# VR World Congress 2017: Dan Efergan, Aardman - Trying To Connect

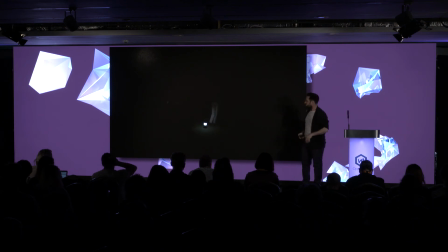1198s
swap the scene around, and then come back out of it again. And so all of those things led us to this idea of the torch. And you'll notice that when the torch goes over your eyes, We fade up towards, we did fade up towards white. I couldn't see for about four or five days after that. So then we fade up to a warm yellow,
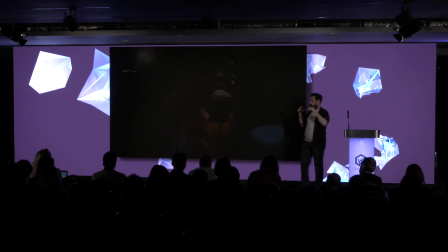1217s
which still makes your eyes kind of shrink and your pupils shrink and most people close their eyes. And then you can swap the scene out underneath them and as their eyes are readjusting, you're kind of, you hopefully have covered over some of your seams was the idea behind it.
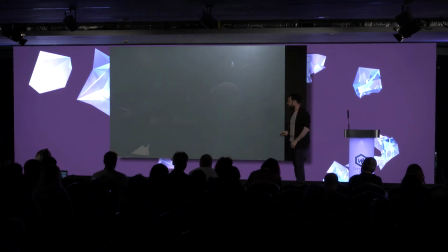1233s
So yeah, so that use of direction to get people in places and misdirection, I think, worked quite well with lights, and we kind of messed up a little bit with Sam.
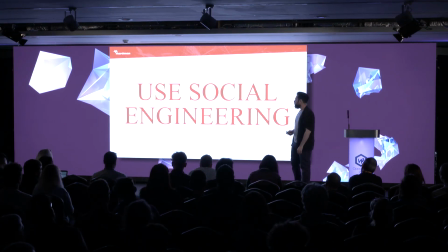1241s
So use social engineering.
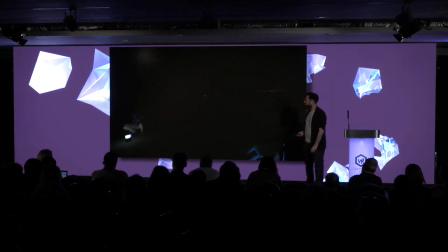1244s
This was one of the more interesting ones that I kind of found within the process. So within special delivery, we just decided that you were a god, a fly on the wall, that the world was there, but you didn't exist.
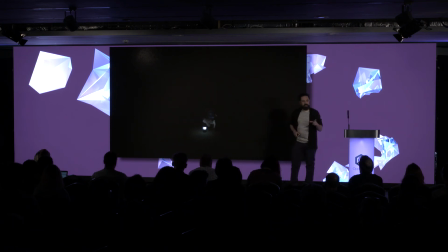1263s
Because we wanted to use eye contact in this piece, we needed you to exist as an audience member. There's many talks and interesting things going on all over the place around this, in terms of narrative, and who are you as an audience member. It's probably one of the most interesting things going on right now.
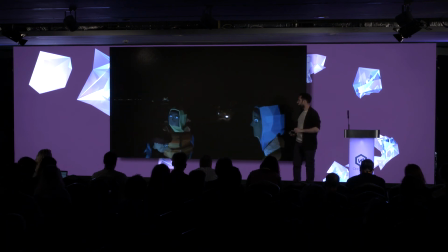1278s
So we knew that we needed you to be a real person, and some interesting things kind of came out the other side of that. Before I kind of talk about mine, it's probably worth talking about,
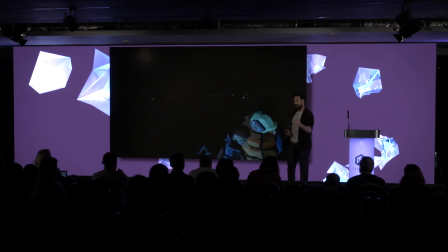1293s
the Oculus Story Studio have done quite a lot of stuff in this, but there's been some interest, so if I merge the mightiness of them with a few of the things we've been trying, it's quite an interesting development. But they talked about, I think it was when they were doing, it might have been when they were doing Lost, their very first piece.
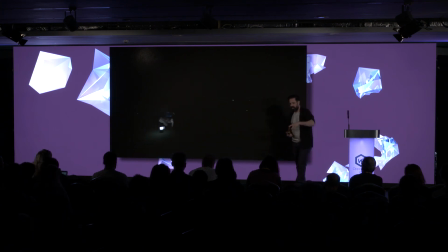1308s
First thing they noticed is that the big robot hand thing, just in case you didn't know, like this, comes along and sniffs you, and at the point at which it sniffs you, they noticed a, it doesn't appear, it doesn't do anything else with you at that point, it just kind of notices that you're there.
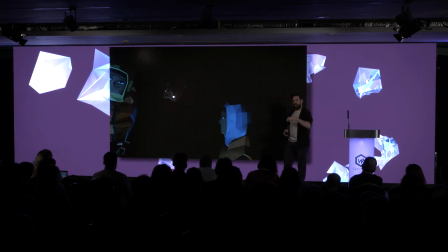1325s
But from there onwards, people found a greater engagement in the character and spent more time looking at it. And I think there's a similarity going on in this as well. But then you end up with something else like in Henry, where they struggled, where one of the moments some people, half the team, loved was the fact that when you looked at Henry, he looked up at you.
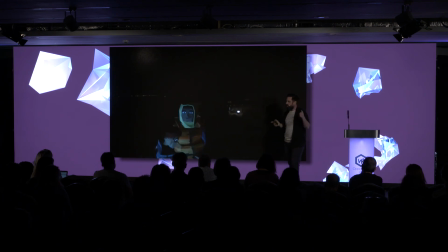1345s
On the flip side, he was meant to be lonely and by himself. So in that case, they kind of caught themselves in a loop where they constructed a story premise, which didn't go with the situation. And I also have to recite their name for it because I really like it. They call it the Swayze Effect, as in Patrick Swayze in Ghost,
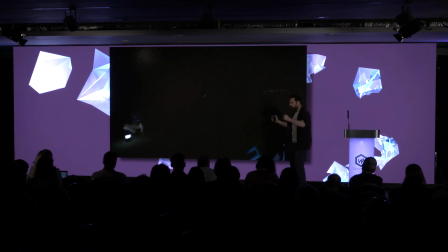1362s
where if you're there and there's all these people and you're going, listen to me, you know, and he's a ghost and no one does. You just feel weird. You feel disconnected from that world. And so one of our biggest missions was connection in this case.
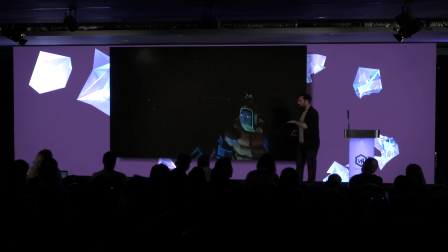1375s
And so what we did is a few of the characters talked to you, probably quite an obvious thing but many of the characters react to the fact that you exist um so the lady on the right the sister um looks at you when you look at her the characters over in the end
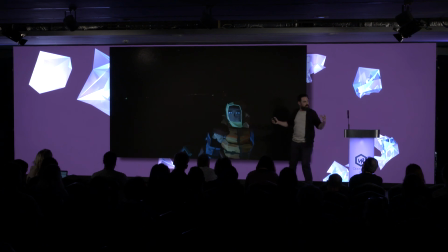1388s
he looks up notices you goes back at the beginning we started doing tests it was all about how we're doing on time wrap it up okay sorry i got overly excited apologies i was i was feeling like i might be rambling um so uh but yeah you ended um you end up we
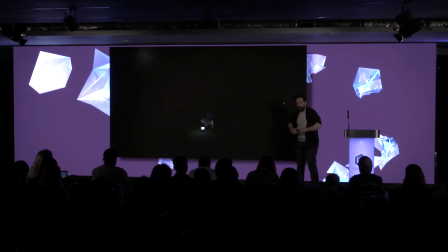1404s
ended up in a situation where we where we We started with everyone you looked at burst up because we wanted to show them. We were like, oh, look, you've done something. You've noticed it. But when you do that with real people, we did it quite a lot in the office, weirding people out, people don't do that.
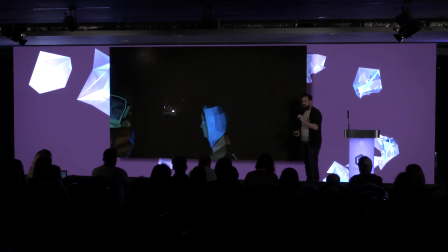1420s
They just kind of look at you and look back. So in the end, most of the effects in this are really, really subtle, but it does give you a sense of place. And just a really short version of what that kind of feels like is the social engineering thing, is that when you make a connection with someone, particularly if you start talking to them. It's interesting how the politeness in you makes you feel like you have to continue engaging with them.
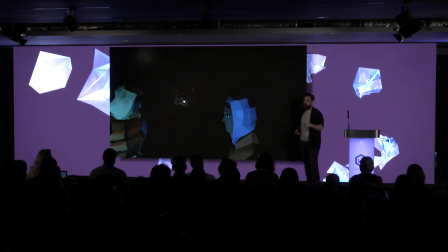1440s
So using social norms to force people into connecting with your characters was an interesting outcome.